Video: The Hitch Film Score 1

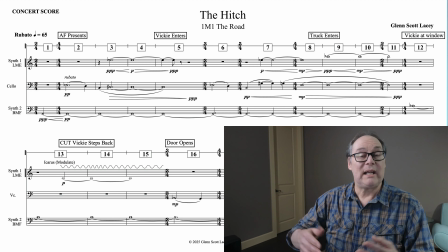4:08 That is why you're there. They've hired you hopefully because they believe in the music that you can compose. So you're also bringing ideas. It's a conversation. Let's go ahead and spot this scene together as we might if we were sitting with a director.
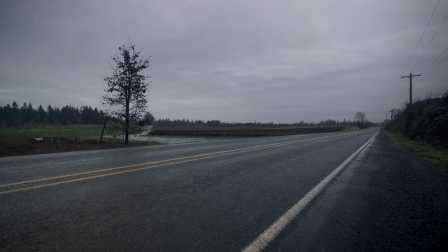4:26 So I'm going to go ahead and pause it right here on this opening frame. And I want us to just look around the frame because I think it really gives us a very good clue as to the feeling of this movie. Now, I should tell you that I am one of the filmmakers on this film. I'm actually the director of this film.
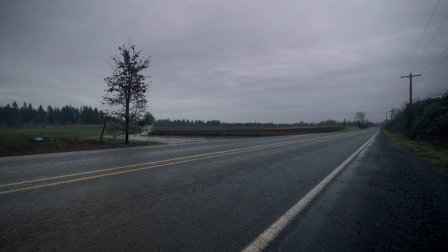4:45 I made it with a very good friend of mine named Stephen Dempsey, an incredible filmmaker, and he's the cinematographer on this film. Now, from the very beginning, he talked about how he wanted to start with a very wide shot
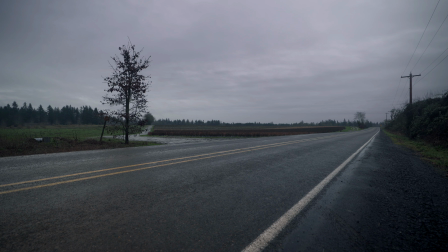5:01 of roads that just seemed to stretch into the distance without any destination that you could see. This is a very transitional space. It has a feeling of liminality. It's a space between. We've got these very great clouds up above.
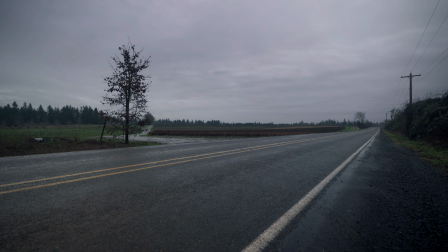5:19 We don't see any other sign of life or wildlife or cars. We've got some odd objects in the left of the frame just sitting there that we can't really tell what they are.
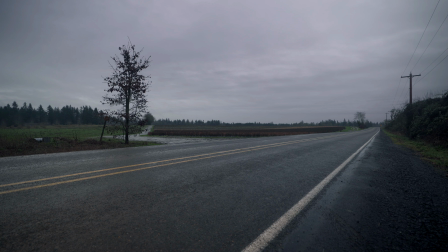5:30 This tree seems somewhat out of place. The telephone poles and their shape have something to do with the rest of the movie as we proceed. So just looking at this frame was a great inspiration to me as far as what the sound of this scene and the movie would be.
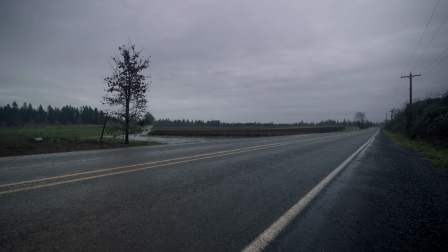5:49 I'm going to go ahead and continue on. I want you to listen to the sound design. We only hear some ambience, but no sign of wildlife, no birds. If you were to watch this on a big screen right now, you might pick out a few birds in the sky, but those will all be removed for the final movie.
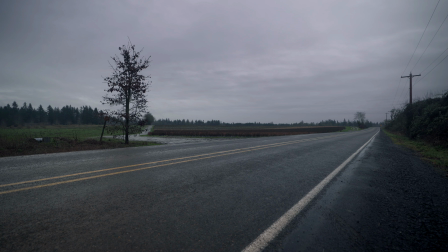6:07 And you hear no cars. I mean, really, where can you go nowadays that you don't hear cars? So all this sound design adds to this feeling of emptiness and foreboding. The only thing to break this silence is the clicking of her heels.
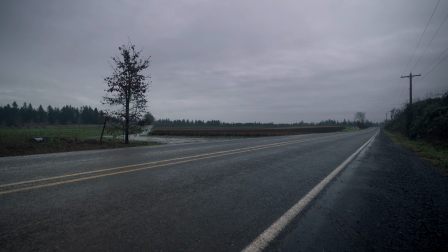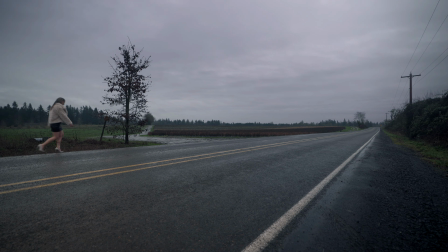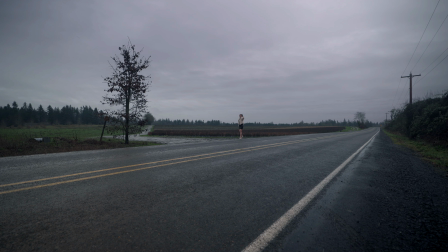6:52 Okay, I'm going to stop here again. As she enters the frame, we come to understand what that clicking sound was. It's the sound of her heels walking on the pavement. So that sound is very important. In the score, we can't cover that in any way.
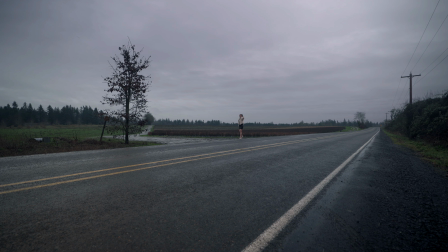7:10 So there'll be no percussion or any other kind of sound that could interfere with that. We have to be very careful to let that sound come through. You'll also notice that she's very small in the frame,
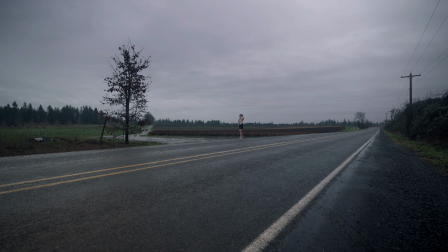7:25 and this adds to the feeling that she's wandered into a situation that's bigger than she is. The landscape is literally swallowing her up. The next thing that we hear is the approaching vehicle,
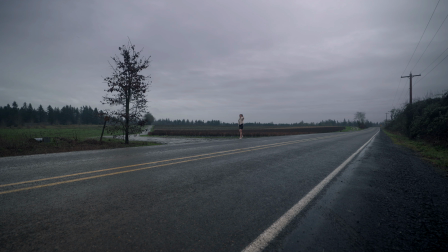7:41 and it really takes over all of the space of the sound. It's a heightened sound, so we'll have to address that in the writing of the score. All right, let's continue on.
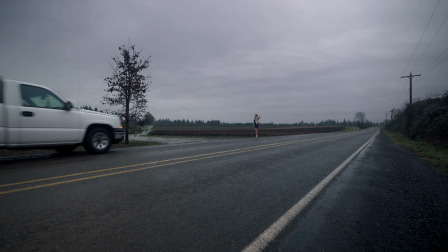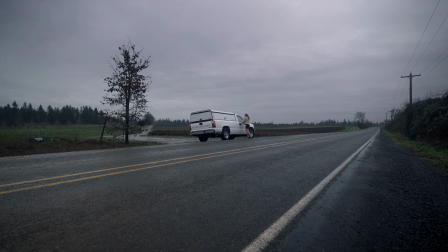8:00 Oh, thanks so much.
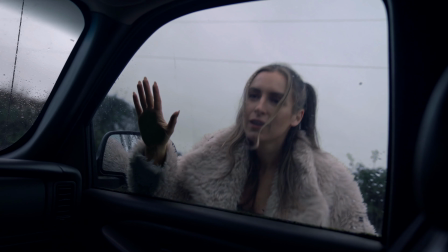8:05 Sir? Did you unlock the door? Sir, can you let me in? It's freezing out here, please.